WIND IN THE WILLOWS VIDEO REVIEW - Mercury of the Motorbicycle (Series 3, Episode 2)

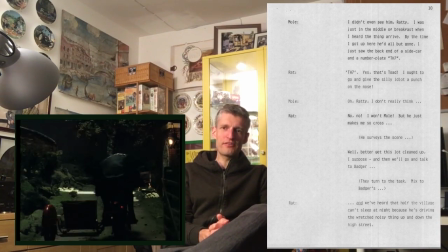[8:24]
Now this is interesting. This is the village. Now we often hear about the village or human kind of life nearby, but we very rarely see it.
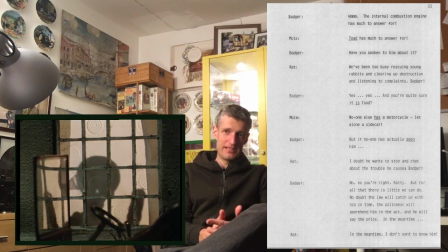[8:33]
And this is obviously it's economical. This budget saving to have silhouettes.
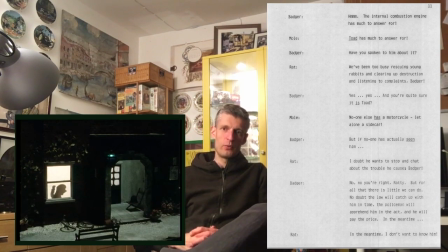[8:37]
I guess they would have been cut out shapes of the characters in the windows there, backlit of course, but nicely done.
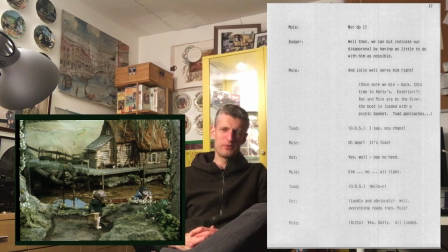[8:47]
I doubt they wouldn't have been actual puppets. False perspective there, of course. We've got the full-size Ratty and Mole there, and the riverbank home.
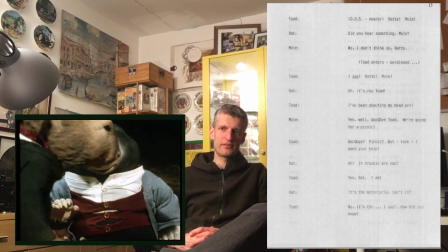[8:59]
Looks further away than it does because of the scale difference there. False perspective.
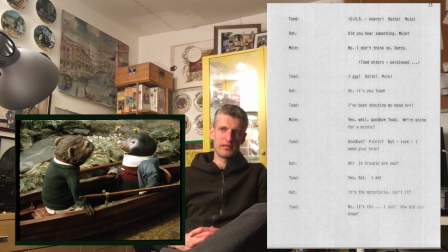[9:05]
So that's the full-size boat, of course. But as I've said before, there were miniature moles and rats.
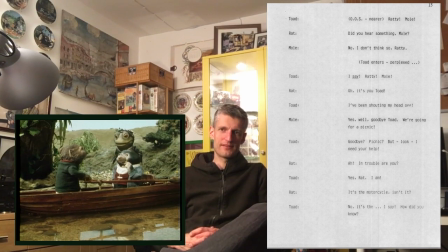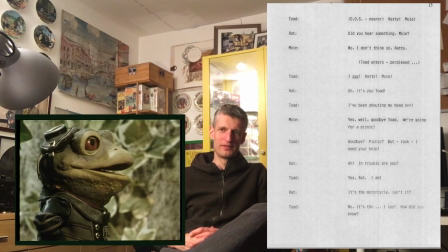[9:15]
Look at that, how that oar is just sticking into the water there. Beautiful. Notice no ripples though.
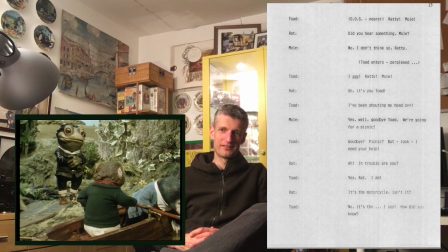[9:22]
That's because of the thickness of the water, the gel-like quality it had with the mixture that was made.
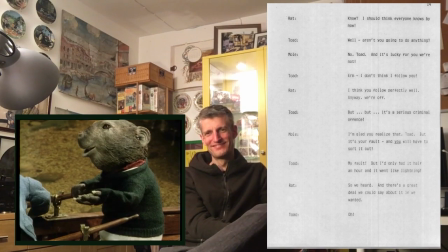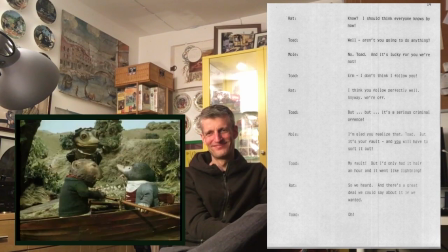It's been wonderful to have seen the cast recording these lines,
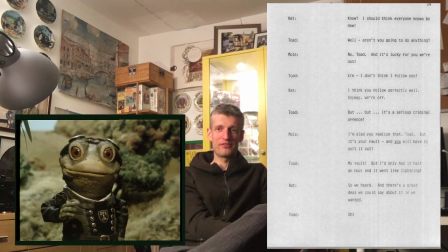[9:47]
and pretty much I think for every episode they were there together around a table
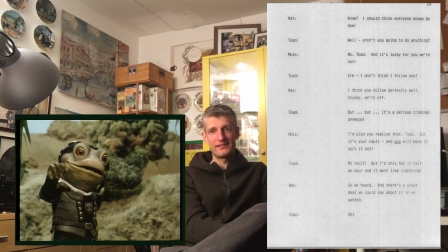[9:52]
recording together like it's a radio play, and I genuinely think that's always the best way to do it.
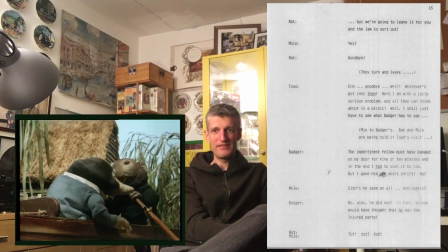[9:58]
I don't really agree with films and series that record snippets here and there and then they're all put together. you've got to have the actors together.
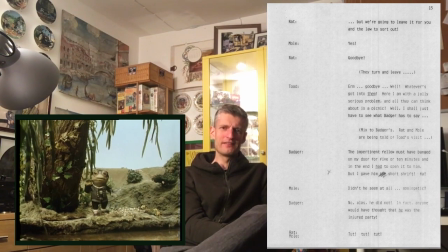[10:05]
They've got to feed off each other. You've got to get, the timing and react properly while you're there and in the moment.
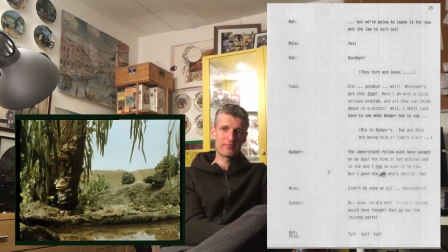[10:12]
And that was always the way with these episodes. And I think it shows. I really do. By this point, series 3, these actors worked so well together.
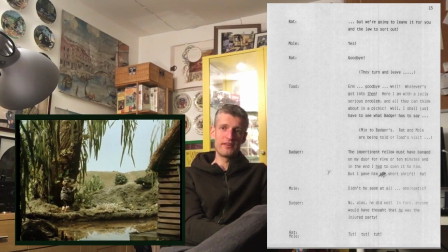[10:21]
They knew each other's qualities. They knew those characters inside out.
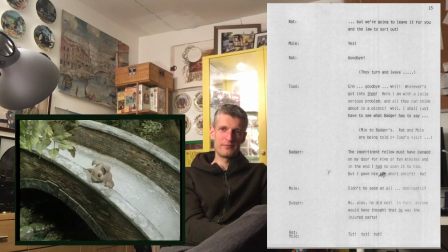[10:28]
That train we see a lot, of course.
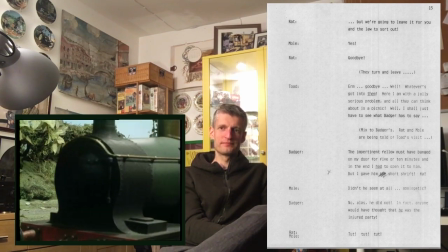[10:33]
Saw it in the film, of course. Beautiful, that full working engine.
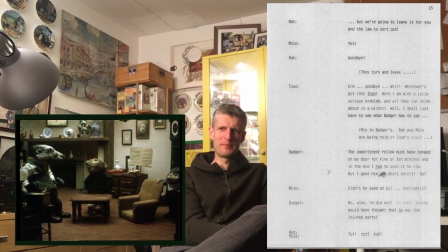[10:41]
Now, I've always felt, I've said it before, but Badger's Home could just do a bit more light, couldn't it?
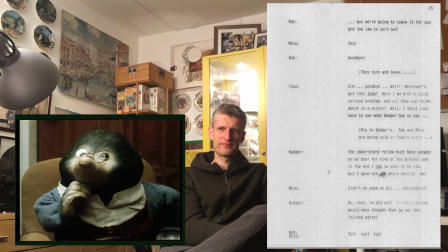[10:47]
I mean, it is a bit dismal in there. There is light, but it just looks so...
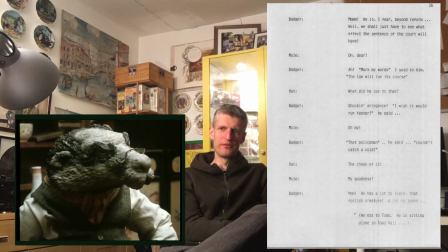[10:55]
If it was today, they would definitely get some bounce balls in there at least. Shine a light and bounce it back.
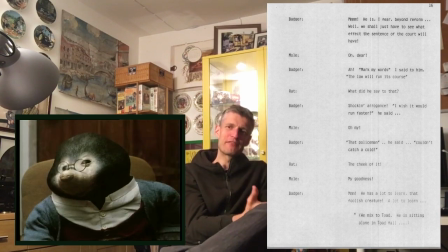[11:02]
I guess they were, again, aiming for homeliness, coziness, but
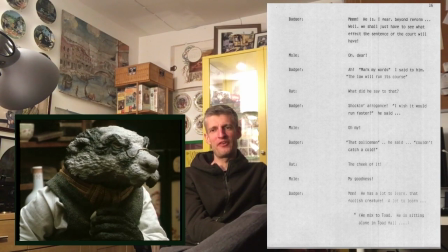[11:07]
I think if it was done today, it'd probably have an orange glow from a fire and you get much more detail.
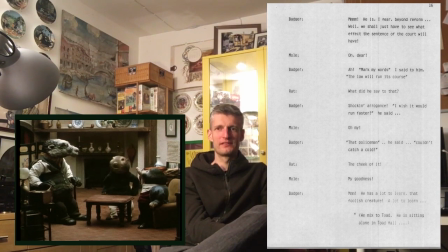[11:14]
We just lose so much of the detail. I mean, look how Rat is lost there in front of the fireplace. You just barely see where he starts, where the fireplace starts.
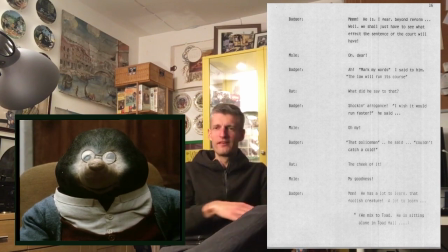[11:23]
Anyway, okay, stop criticising.
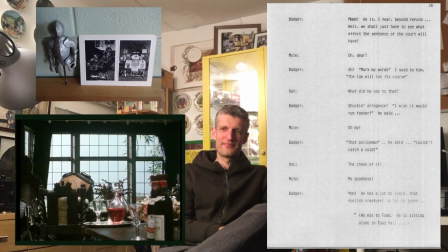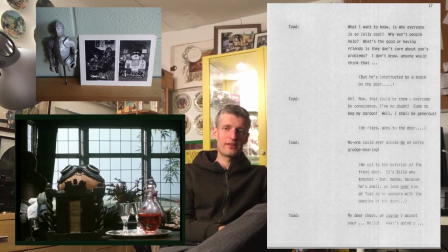[11:33]
Now this is interesting. It's a challenge trying to make something like this, because this is Toad.
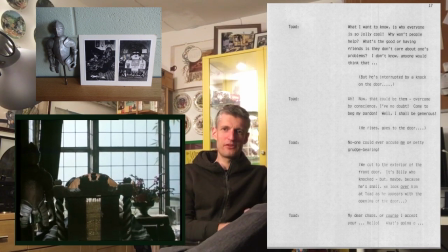[11:39]
Basically, they're not dealing with the mouth and eyes, so it's easier in that sense.
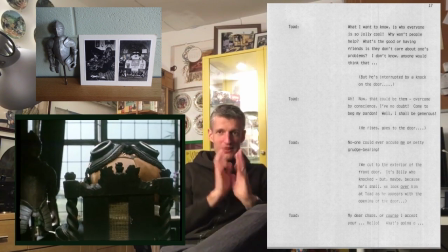[11:44]
But you've got to get all those movements right. To tilt the head there, get it right and in sync with the soundtrack.
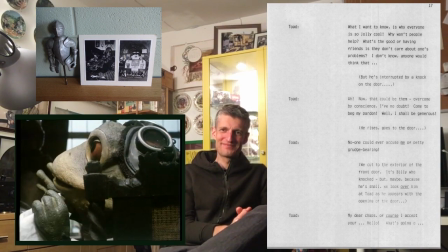[11:51]
And there we see his face there. That's nice. Very well planned out, that shot.
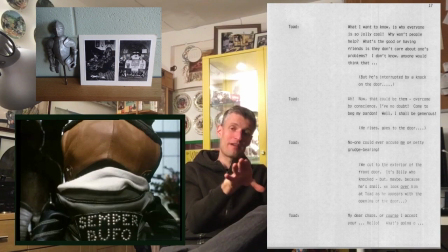[11:57]
Because with all camera moves, you've absolutely got to have your end position set. You've got to know where you're going and know what you're aiming for.
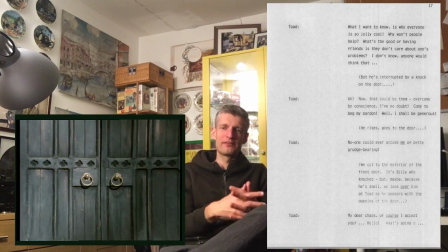[12:03]
Hit it at the right point. You've got it all timed out, of course. Now, I love this scene.
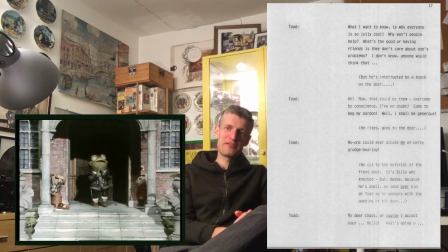[12:07]
This is one of my favourite scenes.
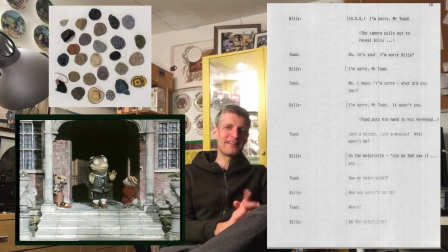[12:13]
Now, this pacing.